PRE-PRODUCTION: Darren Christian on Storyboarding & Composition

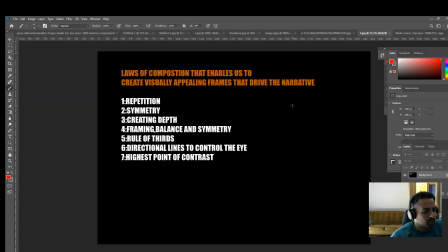1471s
And I think let's move on to direction.
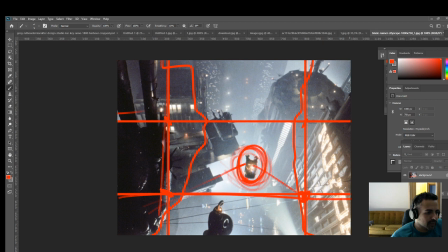1480s
So I'm going to pull in the same frames from earlier and move on to directional lines.
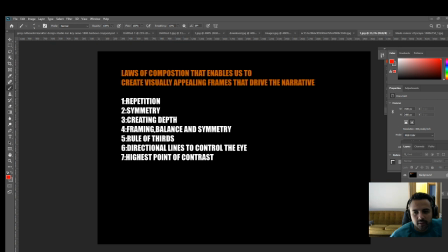1486s
So this is, what is directional lines? It's things in the shot that pull our eye into where the director wants us to look.
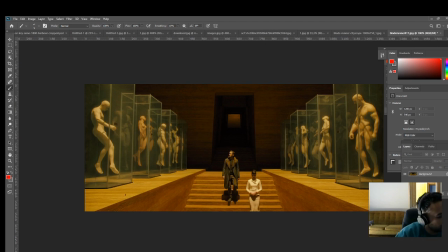1497s
So again, with this shot, we see how these are lines of direction flowing here. These are lines of direction flowing here. And they're pointing virtually to our subjects who are the center of the story right here.
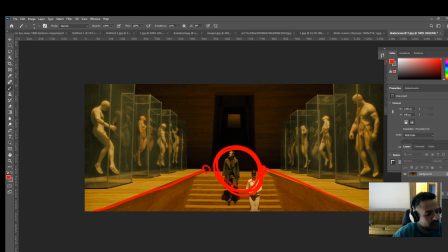1513s
So, you know, the composer or the cinematographer is telling us where to look without overtly telling us, you know, by subtly arranging things in a way, naturally our eye is going to gravitate to where the center of the story is going on.
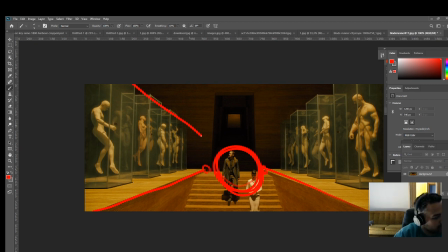1532s
So it wants us to look. It wants us to look here. It wants us to look here. If you see it as arrows, these directions, again, we have more directional lines coming down here, which is also pointing to our subject. So all of those are pointing to our central area, which is
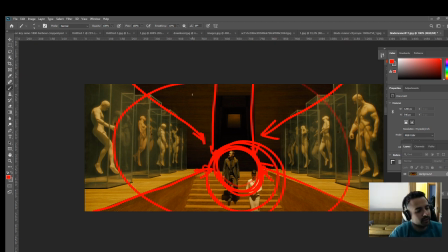1548s
this is a really great example of using directional lines to pull us into the center of our story. Okay, cool. So it's a good example of that.
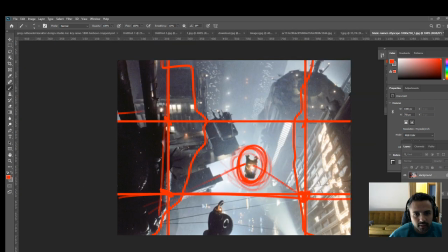1558s
And again, I spoke about it a bit earlier, which was the highest point of contrast. And here we can see, and the highest point of contrast is effectively where the lowest light meets, or the darkest light meets the lightest light. So where is that happening here?
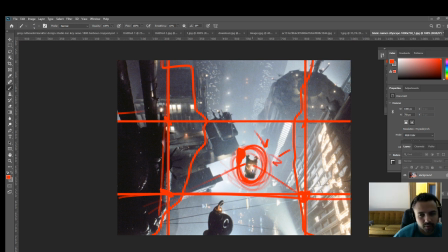1578s
That's happening in this area. So that's exactly where your eye is going to go. Because of contrast, it allows that particular area, or it motivates that area to pop. And as soon as there's a pop there, that's where our eye is going to look. Let's see if there's another example of that in some of the previous frames I was looking at. So
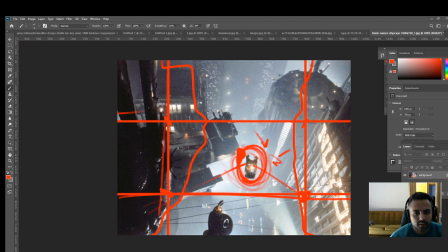1600s
1 second, I'll be right with you.
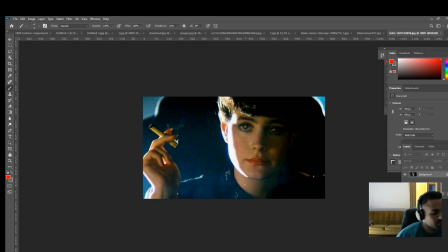1603s
For example, Rachel, which I pulled up earlier, the highest point of contrast here would be in that area of her face, which is the hottest meets the darkest.
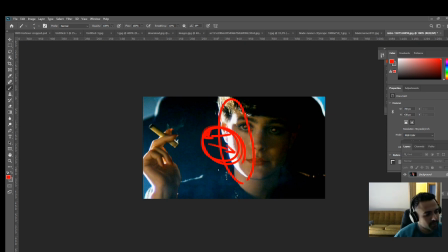1614s
And that's exactly where our eyes can, that is the nature of our brains to gravitate towards the most contrasted area. So that's often a great technique that's implemented to tell us where to look. And you know, in the end of the day, it's actually pretty logical stuff.
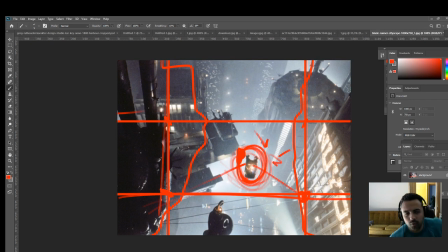1634s
It's just things that we overlook if we're not sort of cognizant of it.
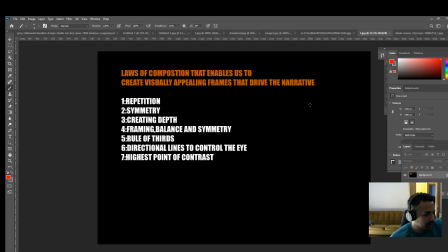1641s
So yeah, those let's see where we at. So yeah, I think that covers most of the fundamental laws.
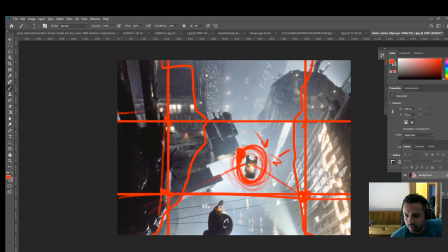1646s
I'm gonna try and speed through a little bit more because I think we are on about 30 minutes already, and I think this video is gonna push to about an hour. So let's go to the next part of it,
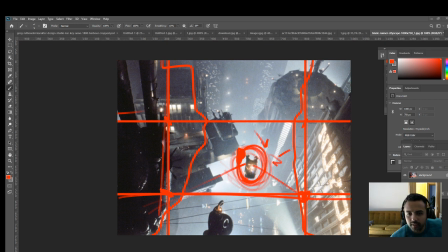1662s
which is doing a little bit of actual exercise to start implementing some of these rules.
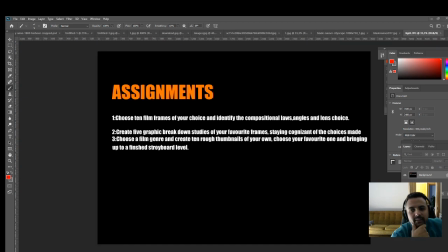1670s
So the first thing I'm going to ask of you guys is to choose 10 film frames of your choice and identify the compositional laws and angles and lens choices. So what I'm going to do is I'm going to give you an example of
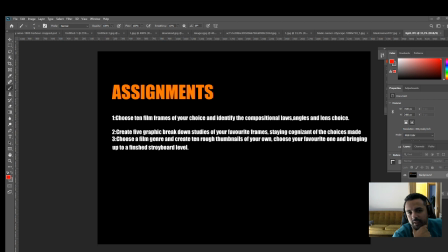1691s
taking a frame in and breaking down all those elements. I'm actually just going to quickly find a cool frame to work on, which I haven't worked on before. So I'm going to be breaking it down as I go along and see what techniques were implemented.
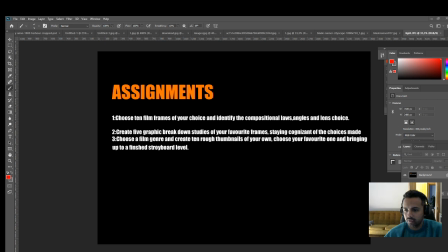1711s
So let's see, what can I choose? Always loved Blade Runner.